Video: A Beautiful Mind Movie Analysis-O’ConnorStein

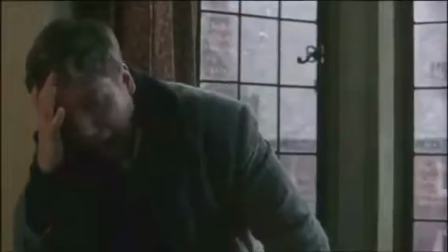(0:00)
This is a video analysis of A Beautiful Mind by Ali O'Connor and Amanda Stein.
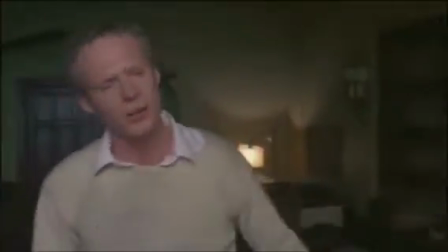(0:06)
A Beautiful Mind is a true story based on the biography of John Nash.
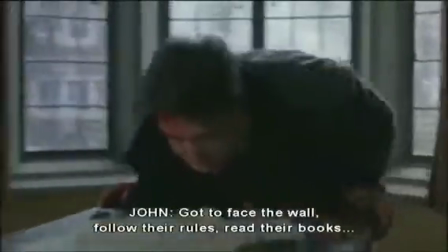(0:10)
John Nash was a mathematical genius who made an astonishing discovery early on in his career and stood on the brink of international acclaim.
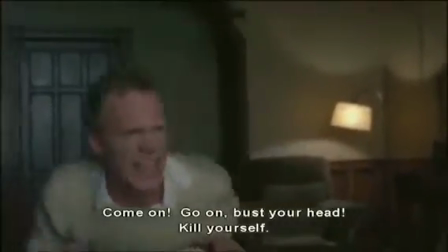(0:17)
But through this journey, Nash found himself battling a truly painful self-discovery. John Nash was schizophrenic.
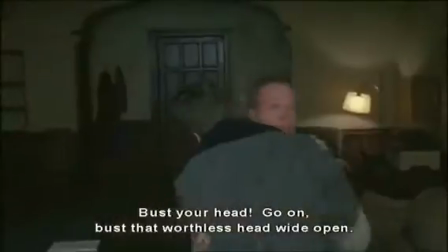(0:23)
His supposed roommate Charles showed how the side effects of schizophrenia and how it developed.
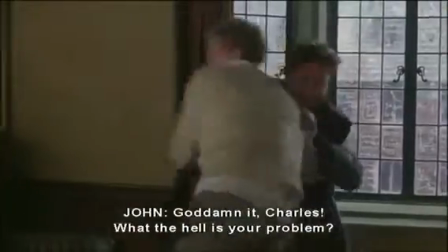(0:28)
The first scene shows Charles throwing Nash's desk through the window.
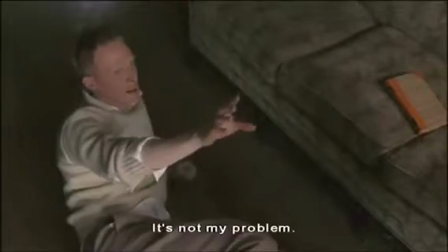(0:32)
Cinematography showed the quality of the film was clear and advanced, most likely because this movie was filmed in 2001.
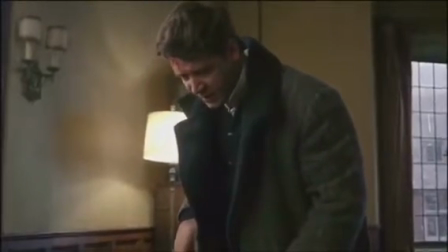(0:37)
2 parts of mice and scene were captured in the scene. The lighting/costume showed the roommate was almost always portrayed as lighter part of Nash, whether
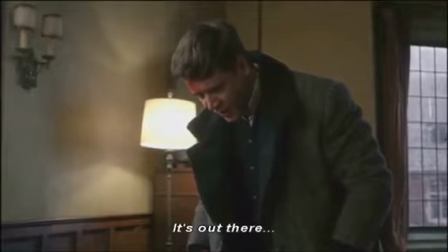(0:47)
in lighting or his clothing, because this put emphasis on the roommate, showing how different him and Nash were.
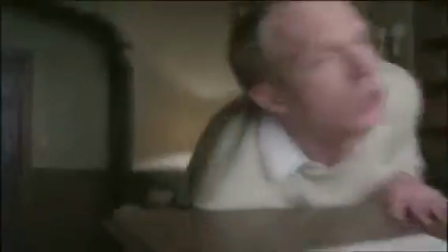(0:52)
The second was on acting. Charles was always confident and in charge, the center of attention, which adds to the story of how the voices affect Nash's life.
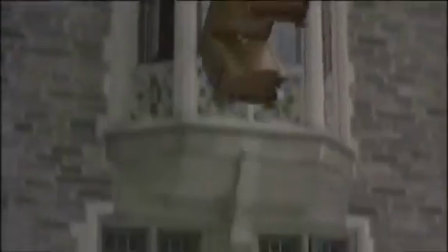(1:01)
This helped show how schizophrenia controlled his life. The next part is on editing,
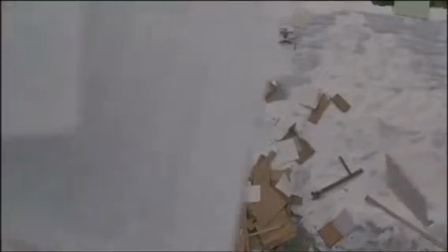(1:05)
which showed the graphic match that was just shown on the different dimensions shown of the desk falling from the room window.
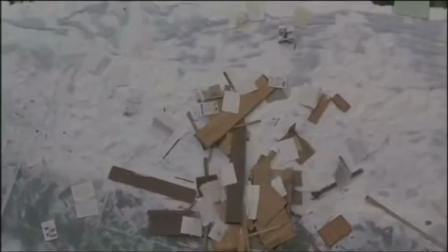(1:13)
The next thing is eye line match, when the 2 men are looking over the desk,
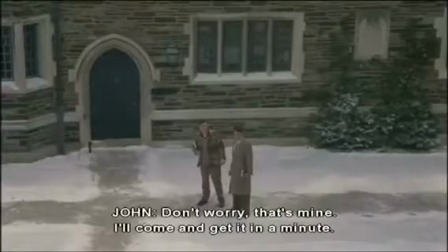(1:19)
and then John and Charles are looking from the window down at the desk, and then it shows the desk falling and back to the window of what they're looking at.
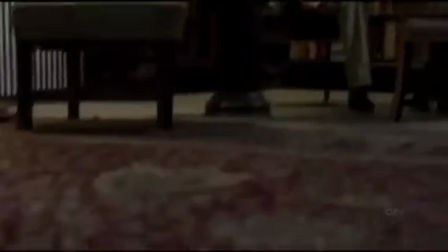(1:28)
The second scene is when we find out that Nash has schizophrenia and Charles was a made-up person in his head.
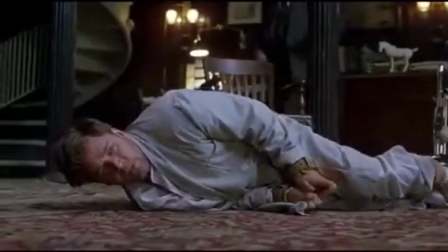(1:33)
The mice and scene of this scene is on the composition with how the roommate is tucked in the back corner.
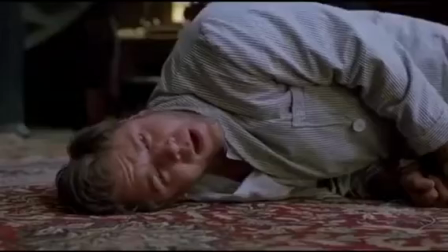(1:38)
This is showing low-key lighting when he is the absolute darkest part in the room, while John Nash is the brightest.
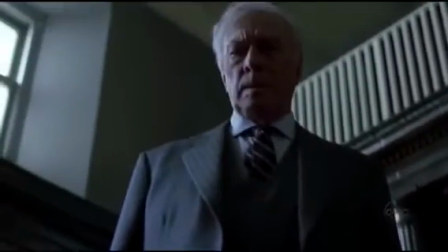(1:44)
Upon this is when we find out that he is one of Nash's schizophrenic delusions. Nash on the floor shows the impact of his reality of Charles being a delusion due to Nash being on
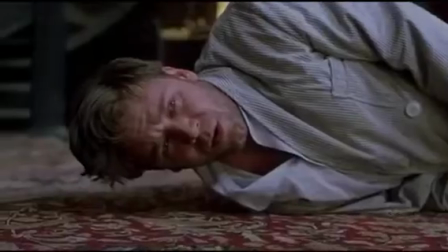(1:55)
him hitting a low in his disorder, and roommate being tucked away and distressed about it. The next biggest part of the scene was the sound.
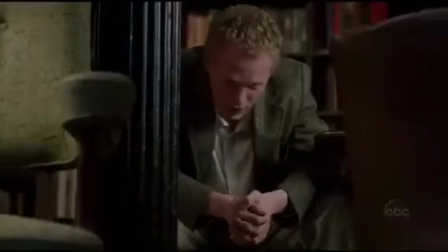(2:00)
The main focus of it was the sound bridge when there was no background music until the roommate is seen in the dark corner. The background music starts slow,
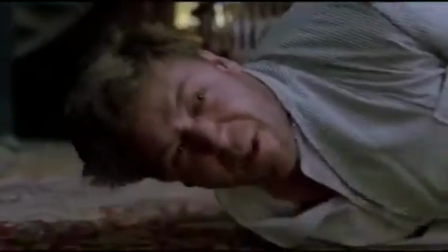(2:07)
is depressing, and gets louder and louder as we begin to realize he's not real. When the psychologist says he's not real, it gets the loudest and stops when they stop showing him.
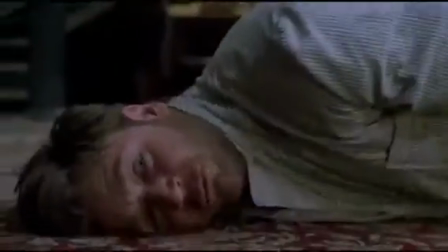(2:15)
This adds to the mood because this was a turning point in confirming that the roommate isn't real.
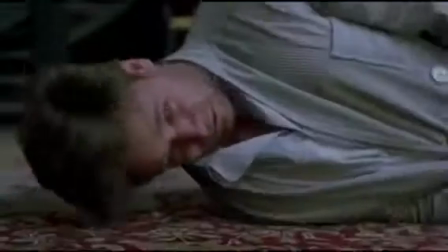(2:20)
This also added to how the roommate was such a big part of Nash's life and how Nash did not believe that he was
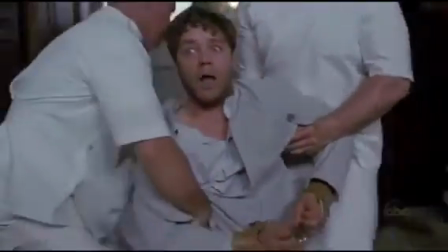(2:28)
not real and continued showing Nash with him even after he was told multiple times that he is not real.
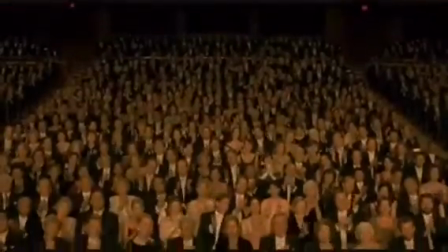(2:33)
This proved even more how schizophrenia took over his life. The third scene was the final scene where Nash gave his speech.
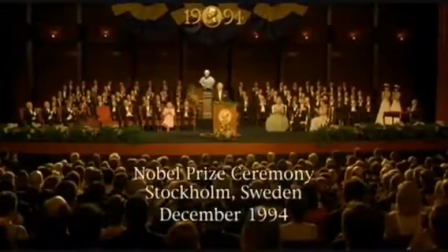(2:40)
This was a flash forward showing him winning the Nobel Prize years later in the background. Then the cinematography was especially present as well.
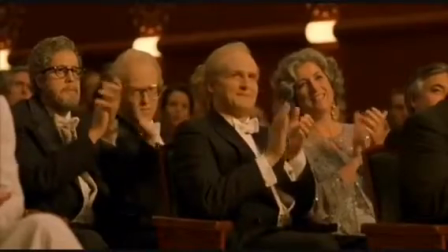(2:46)
People were always in the upper half and Nash was always super lit. Granted, he was on stage.
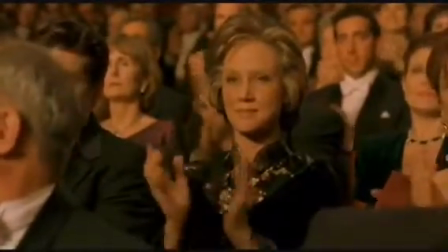(2:50)
The scene starts very wide, which was a crane shot, to show the audacity of the crowd that came to hear him speak.
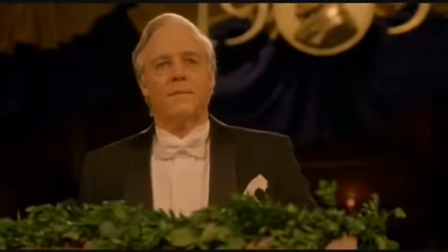(2:57)
There was a close-up when they were very tight on everyone's face that were emotional and crying at
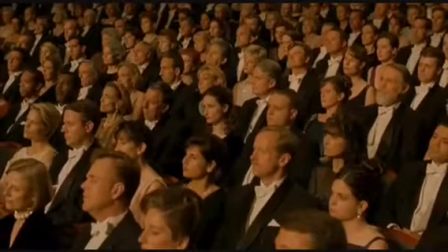(3:03)
Nash winning the Nobel Prize in his moving speech.
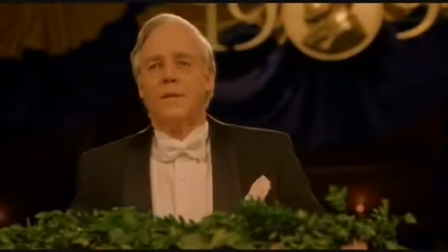(3:06)
This shows the support that Nash has and how the people around him are proud of him, and shows Nash finally figuring out how to manage his schizophrenia.
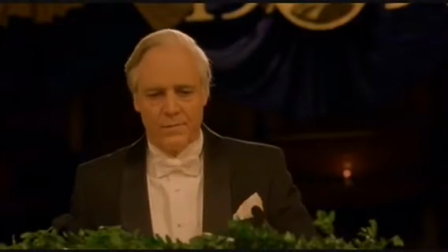(3:15)
Then it goes into the focus where the 3-point lighting really showed the depth of the emotionally distraught facial expressions displayed by Nash. They always tightly filmed on the people that were crying about his speech to show that his life was really meaningful
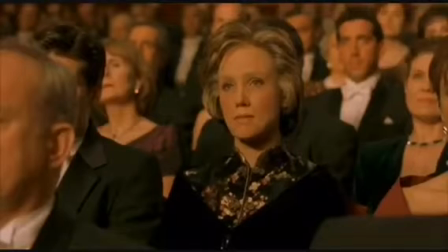(3:28)
to individuals and to the science community from his teachings and the schizophrenia. This goes into the mise-en-scene/cinematography.
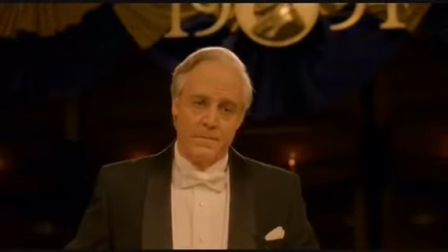(3:36)
The composition is when the roommate is in the back, which will be shown later when Nash is saying goodbye at the end of this speech.
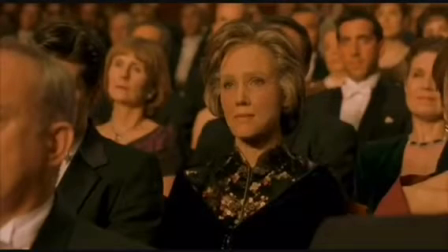(3:43)
The roommate, which is his delusion, and the little girl, as well as another delusion,
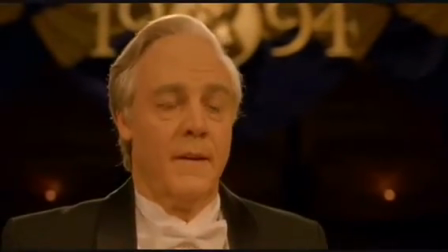(3:49)
are shown in the back while Nash is walking away from his speech.
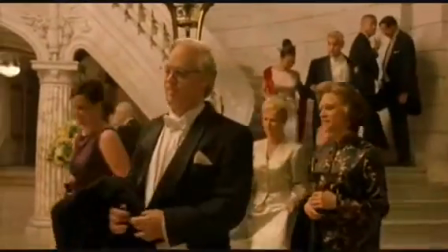(3:54)
This shows how he is moved on from his delusions. Even though they're still there, he does not acknowledge them.